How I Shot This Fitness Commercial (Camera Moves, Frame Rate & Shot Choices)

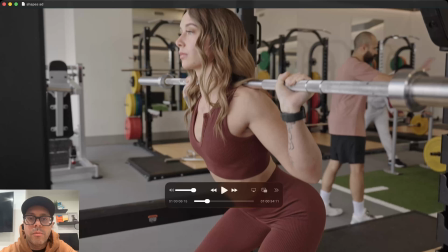249s
Okay, so then this shot here, that was handheld. This biking shot was also handheld, just kind of walking in a little bit, but walking, just trying to be as stable as possible. This next shot, that's gimbal. You can tell the smoothness difference in this one.
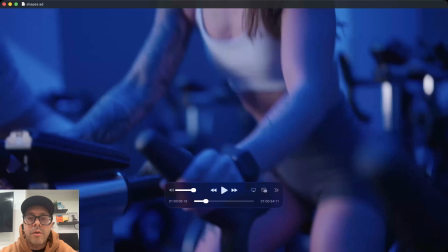267s
This is a gimbal shot, and I was just following her on her way up.
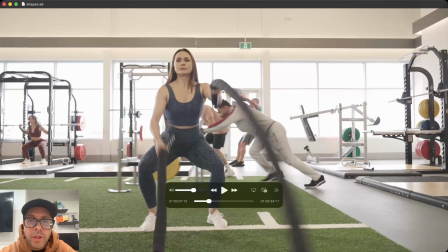273s
That shot of this girl here, that's a gimbal. So, and the camera isn't moving.
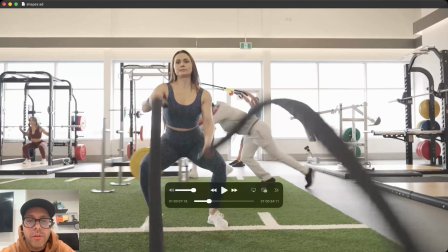278s
That's just me holding the gimbal in one spot, letting the ropes do the movement.
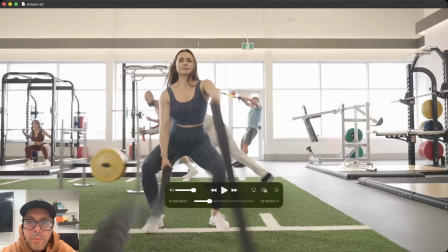285s
Now this shot was a gimbal shot. I believe I was running backwards really fast to match this guy.
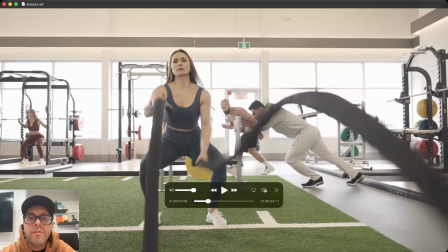292s
And actually that worked out really well. That was pretty smooth. We did a few different takes. So that was a cool shot.
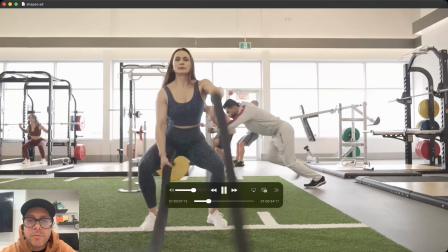298s
Gimbal.
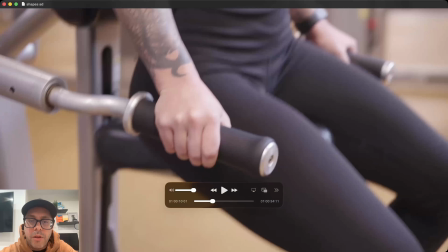301s
This was gimbal as well, just zoomed in, but gimbal starting low and then following her up as well.
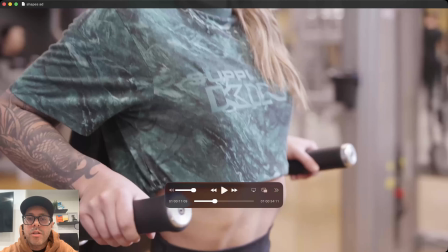307s
So we'll let that play. Now that shot there, also gimbal, but the gimbal I was using it like as if it was a slider.
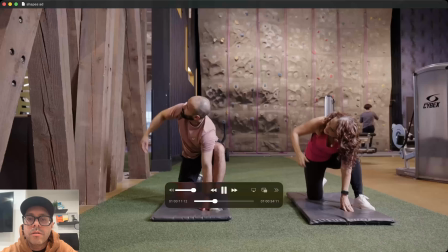317s
So going from left to right, so you can see some of the camera motion there. This is back to a drone shot.
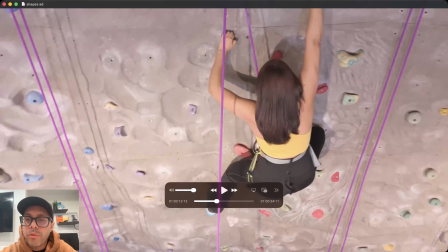324s
So the drone was way up in the ceiling. Really pretty close to her, actually. Cool shot though.
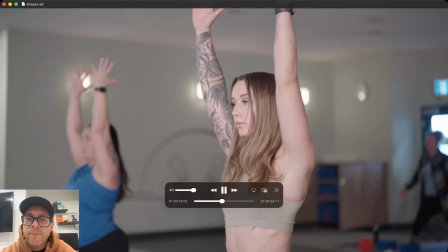334s
That was a gimbal. That was a gimbal just close up. Gimbal just walking side to side again.
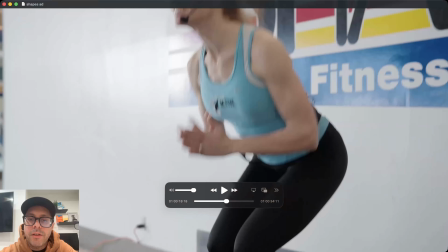342s
Now these shots are handheld. There's a little mix here of handheld and gimbal shots. And you can see handheld, it's not quite as perfect. It's got a good like energy to it. It's not shake in a bad way.
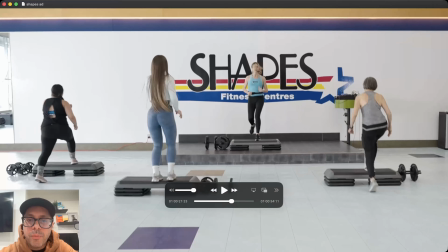354s
It's just got a little bit of energetic shake to it because that's the nature of handheld. That's gimbal there. You can see the difference. So I'm gonna play those two in a row. So this is handheld into the gimbal shot.
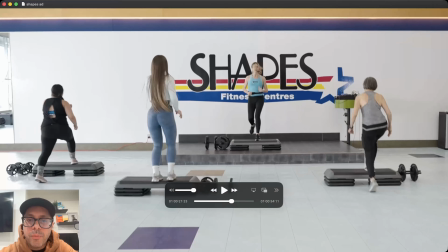373s
This is a gimbal shot as well. I was sitting on that little, I don't know what you call that she's pushing, but I was sitting on it. There were weights on it, and she was pushing me. So that was a cool shot. Check it out.
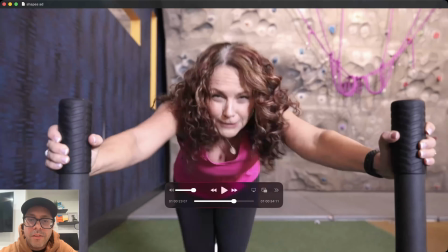387s
And then this was the gimbal again, acting as a slider, just kind of going from left to right very slowly.
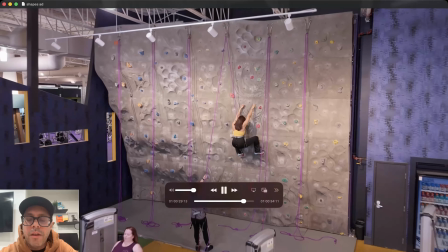397s
Handheld, just panning from the bottom up. And then that backup shot is the drone.
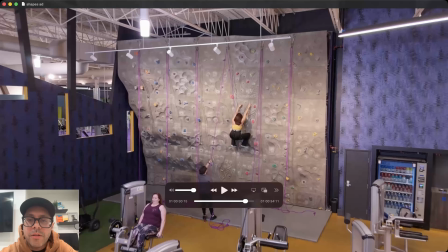405s
Cool, let's play that. Let's just back it up a little bit from here.
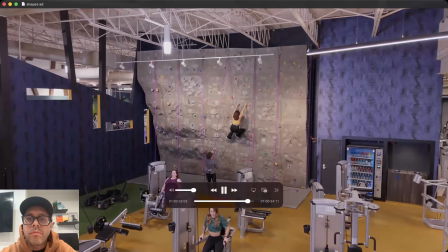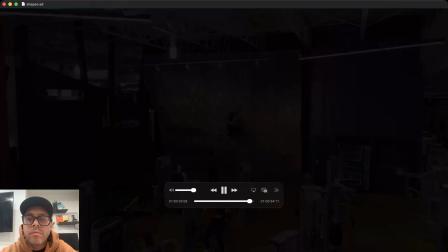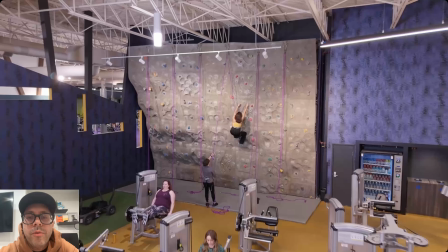418s
Yep. Cool. So I hope that was helpful to talk about, you know, what I was thinking and what I was going for. And I wanted energy. I wanted the shots to have a nice variety and a mix to them. And there's definitely a mix of, you know, wide, mediums, and close-ups, because you don't want everything to just be wide.
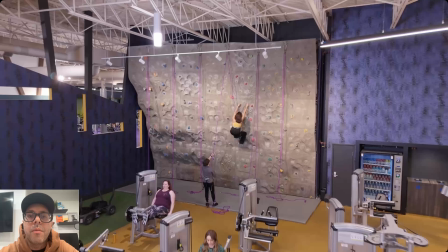437s
You don't want everything to just be a close-up. I do like to have a mix so that it's jumping around, there's energy, the shots keep moving, and then the drone shots are a nice little addition to it as well, if you ever get the chance to do that.
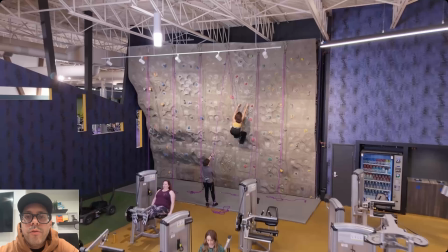449s
Be careful with the inside drone flying. And again, the frame rate was 24 frames per second because I knew I wanted this in real time and to have energy to it. So I purposely didn't use any slow-mo shots for this type of ad. And so there you go. I hope that helps you to make some decisions when you're doing this type of stuff.